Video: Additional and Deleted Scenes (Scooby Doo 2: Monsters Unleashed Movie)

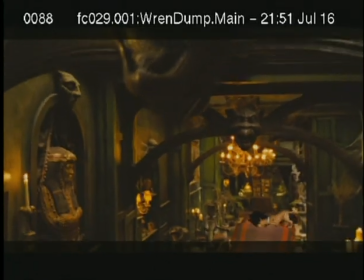[0:09]
Hello, I'm Roger Gosnell, director of Scooby 1 and Scooby 2, and these are the deleted scenes.
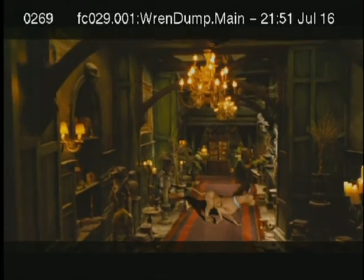[0:15]
Since they're deleted scenes, 9 times out of 10, they weren't all the way finished, so much of the animation, particularly on Scooby that you'll see, is in its roughest stage.
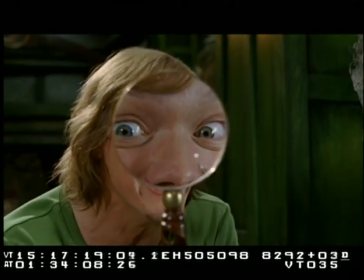[0:24]
And it's kind of interesting, because you get to see how Scooby looks in the early stages before he's all finished.
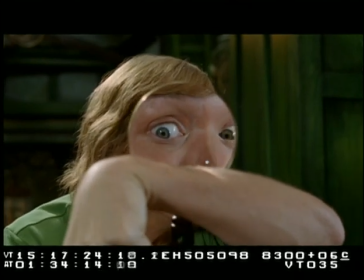[0:29]
A lot of the performances are pretty close, but his actual look doesn't have fur, and he's a little thin, obviously.
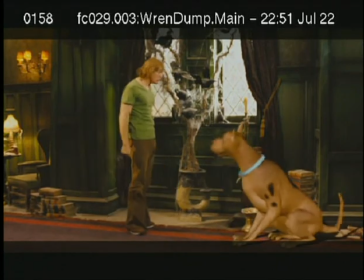[0:35]
Now Matt's job in this movie is really tough because just picture him acting opposite absolutely nothing
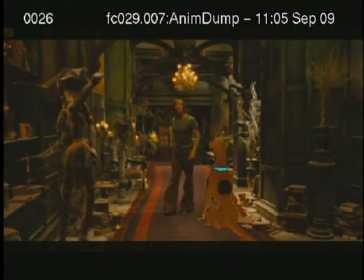[0:41]
And you'll have an idea how tricky it is for him to do his job because he's always referencing Scooby
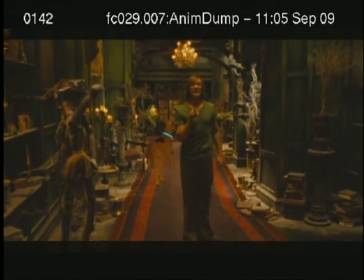[0:48]
And Scooby's never there as we're shooting
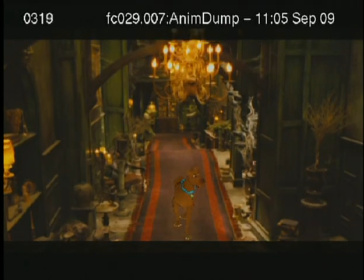[0:53]
This is a little moment that we wanted to get in the picture As we sat out on Scooby 2 we wanted to give him as many sort
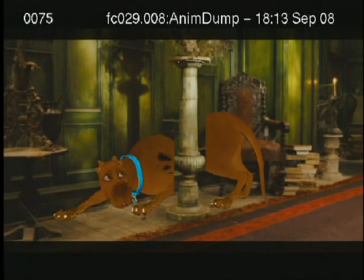[0:59]
of dog-like moments as we could And this is one of the dog-like moments that we really liked but just couldn't figure out a way to keep it in the movie We felt like we needed to move on with the investigation and move on to the next thing.
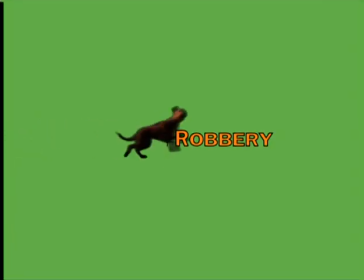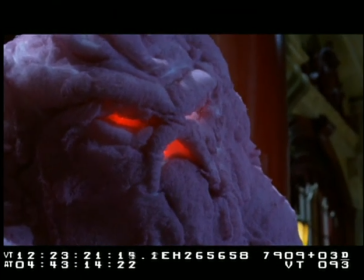[1:18]
This is the museum robbery scene, which was one of my favorite scenes in the movie that unfortunately we had to cut.
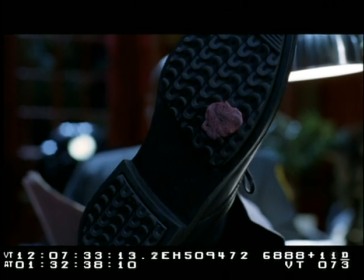[1:24]
These are the various costumes that get stolen and turned into monsters. There's the rarely seen bubblegum on the shoe shot.
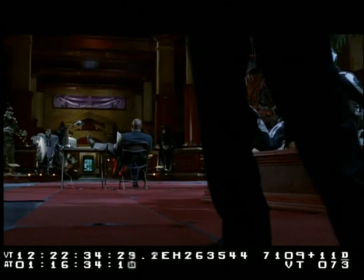[1:31]
That's one of my favorites, and I was very sad to see it go. These two actors did a great job.
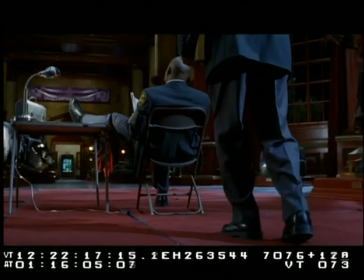[1:37]
I was sad for them that we had to cut this scene. We ended up cutting the scene because it came at an awkward time in the movie.
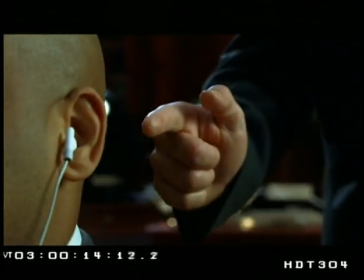[1:45]
It came right after Velma's red outfit moment.
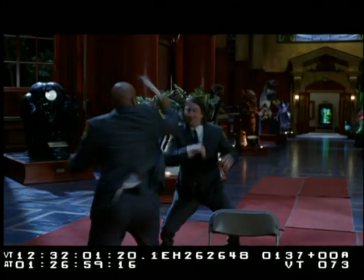[1:47]
We'd been away from Shaggy and Scooby for a long time and been away from the investigation for a long time, so it felt like we needed to sort of get back to them outside the faux ghosts.
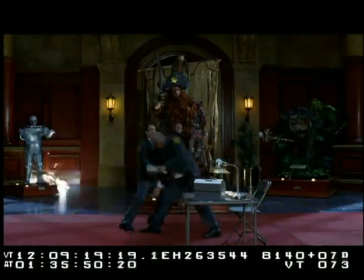[1:56] Come on, baby. Come on, Al. Come on. Ow. You want a shark? Come on, man.
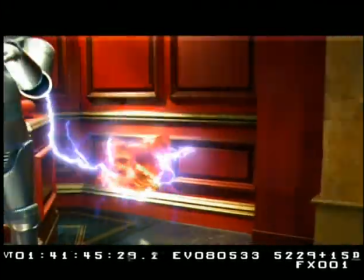[2:01] Let's do this.
This was the 10,000-volt ghost's introduction into the movie.
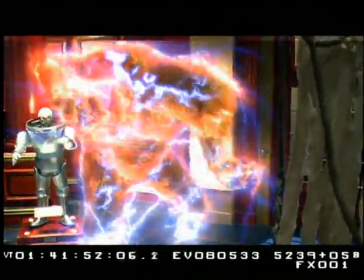[2:06]
We had an interactive lighting gag on the stage that illuminated the walls, but all the electricity and lightning bolts you see on him are animated.
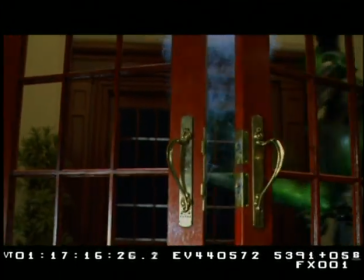[2:14]
The sparks you see on the door are practical sparks we did on the set.
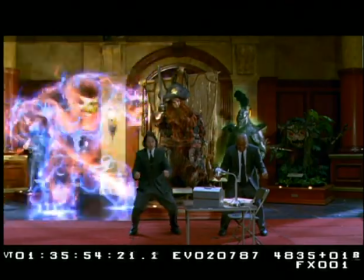[2:21]
Black Knight is pretty much as you see, and we added the green glow, but that's pretty much how we shot him. He's a practical monster.
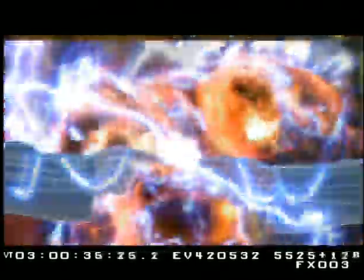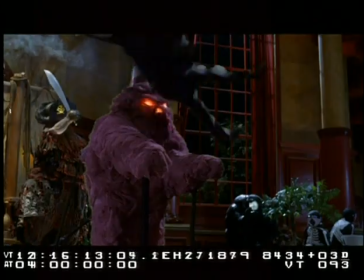[2:33]
One of the rarely seen static electricity jokes in movies. We had to, of course, multiply it times 10,000.
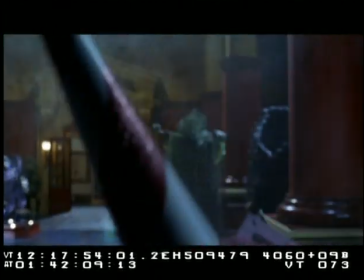This is the Black Knight explaining what's going to happen to the costumes. we felt that this was sort of self-explanatory
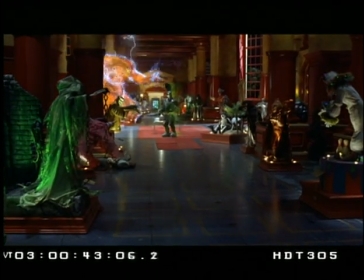[2:50]
when the gang finds the monster hive and we see the costumes actually turn into monsters.
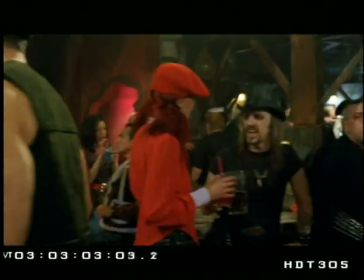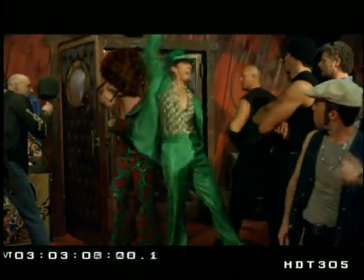[3:07]
This is one of my favorite character moments in the movie that unfortunately we had to cut.
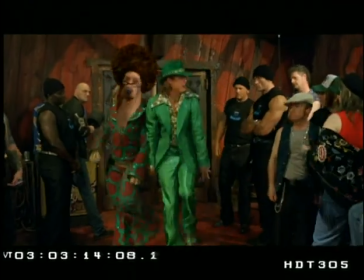[3:12]
We had to cut it because we felt like it was just time to move on with the story.
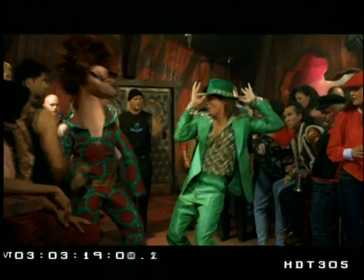[3:17]
We'd been away from the story and the investigation for a long time and it felt better to sort of get the guys
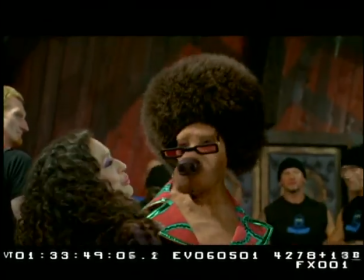[3:22]
to the bar and get them questioning old man wickles although i do really miss these character beats
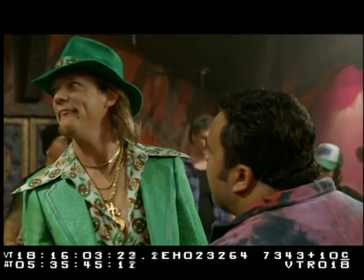[3:28]
there's scooby scooby has a day glow wig in some of these shots you'll notice and that's a weird phenomena that rhythm and hughes sort of never got to the bottom to
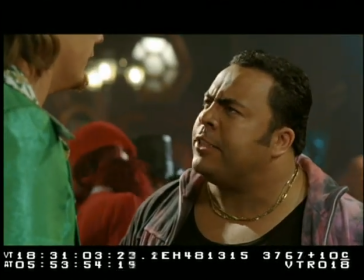[3:35]
they didn't actually know why it was happening and uh fortunately we ironed it out by the time the movie was released you
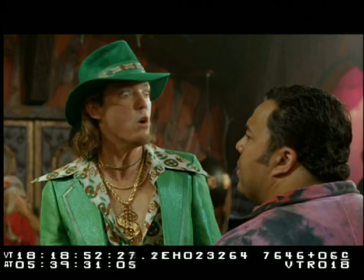[3:42] don't recognize my brother and me we are the world famous with side pickle aculas
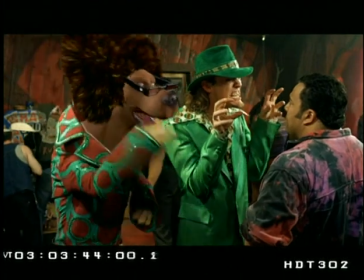[3:51]
That's actually one of the few scenes in the movie where we have a suit performer playing Scooby and we've just animated Scooby's head over the top of the performer's head.
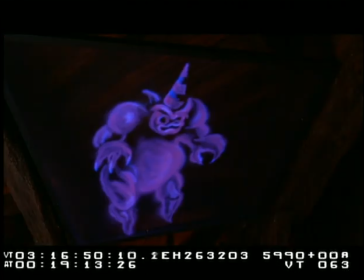[4:01]
She was actually the dancer that did the dancing in the dancing sequence as well.
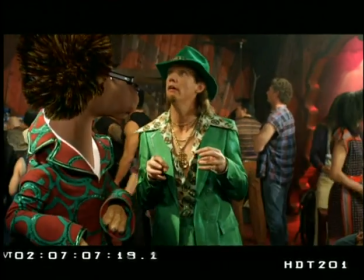[4:05]
It was just going to be too cumbersome to try and animate an entire outfit in addition to Scooby, so we went with a suit performer in this sequence.